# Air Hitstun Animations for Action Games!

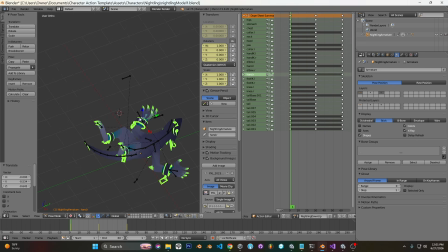41:31 Like not too much, but also like, you know, make it look like we're flopping around on the ground. And can bring him in a little bit, you know, as opposed to like straight up and down here.
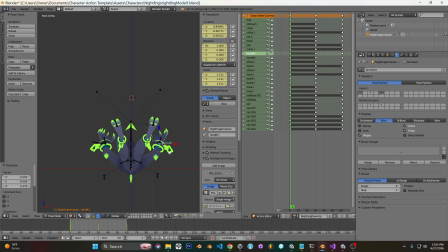41:49 Bringing up a little bit is a little more natural, but it can look bad if you bring him in a little bit too much like this. So you want to sort of keep him off to the side a little bit still.
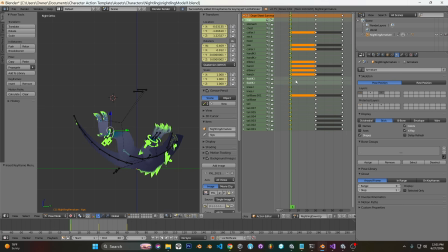42:02 Gonna up a little bit. Actually bring these up a little bit too.
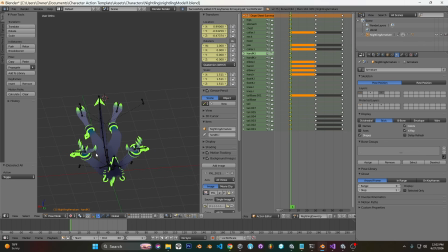42:18 Could animate the shoulders a little bit if we wanted. Probably end up looking a little bit nicer. Not too much, not too much. You don't want it to be unnatural. Like flopping here. I'm seeing that these are way uneven.
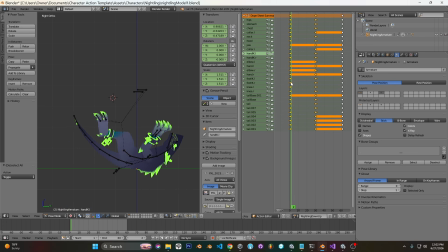42:39 Fall down like this. Get a little bit of sort of like counter motion. Overall, I'm sort of just testing like how it feels like.
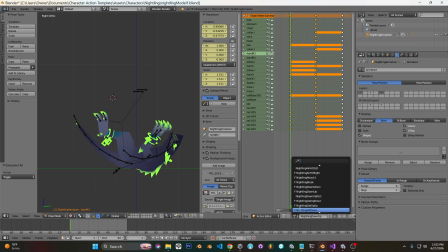42:54 Make sure it feels like I'm falling. I'll compare it with my other one. Yeah, see, I've really exaggerated it. So maybe, I don't know. And I do bring him in a bit. It kind of depends. Like I've had cases where when I bring the arms in that much, it just looks bad. But I'm going to trust this one since it's on this character.
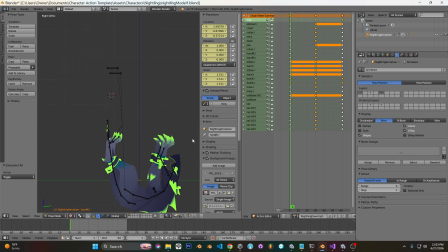43:17 Yeah, I bring the tail all the way up. And another thing, we're not necessarily blending all the way through when we're doing these little bounces. You know, we're kind of doing this, so it's okay to have the extreme. So yeah, we'll bring it in. We'll bring it in.
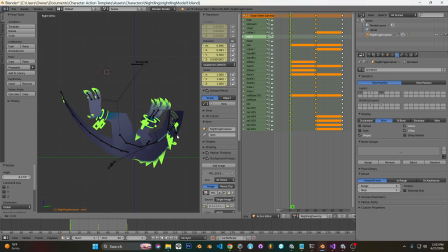Open their mouth a little bit.
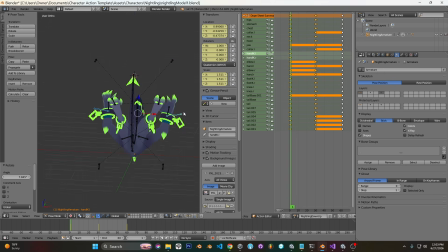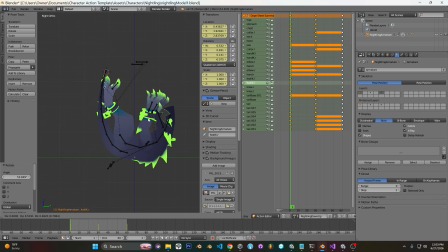Normally make the so the feet aren't controlled by the IK, like they're controlled with an offset.
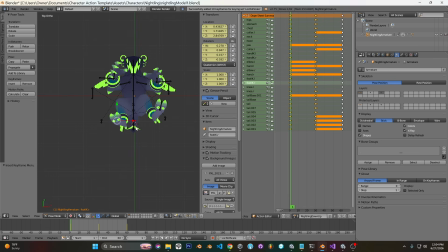44:17 For some reason on this one I didn't. I don't know why. What I mean is like when I do this, like they keep the rotation. You know what I mean? It's easier when they don't. It's like a more natural motion, like here. You know what I mean? You have less control, but the motion's nicer. So that's one less thing to worry about.
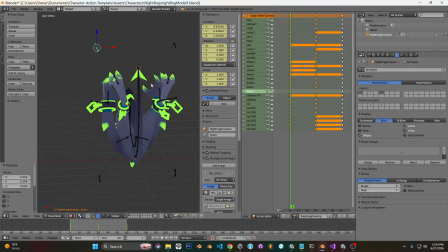44:35 Which is like one of my main things when I'm animating. Is just like less stuff to care about. Oops, I don't know why I was doing that. Sort of bringing everything in a bit. Actually want to point the toes a little bit to sort of sell that motion. Go back on what I said.
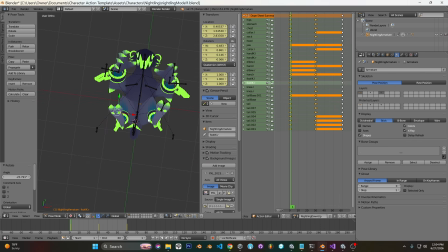44:53 The knee back in. Maybe bring them in too. That's kind of what my issue is here. Hmm.
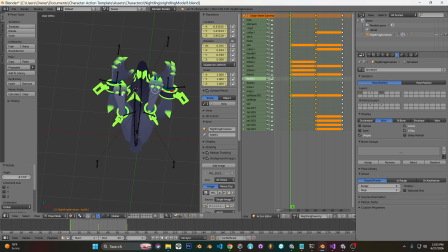Kind of sinking down a little bit. It's just because of how things are parented.
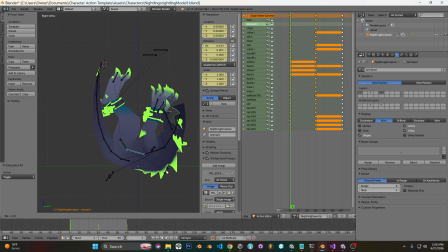A little better. Still sinking a bit.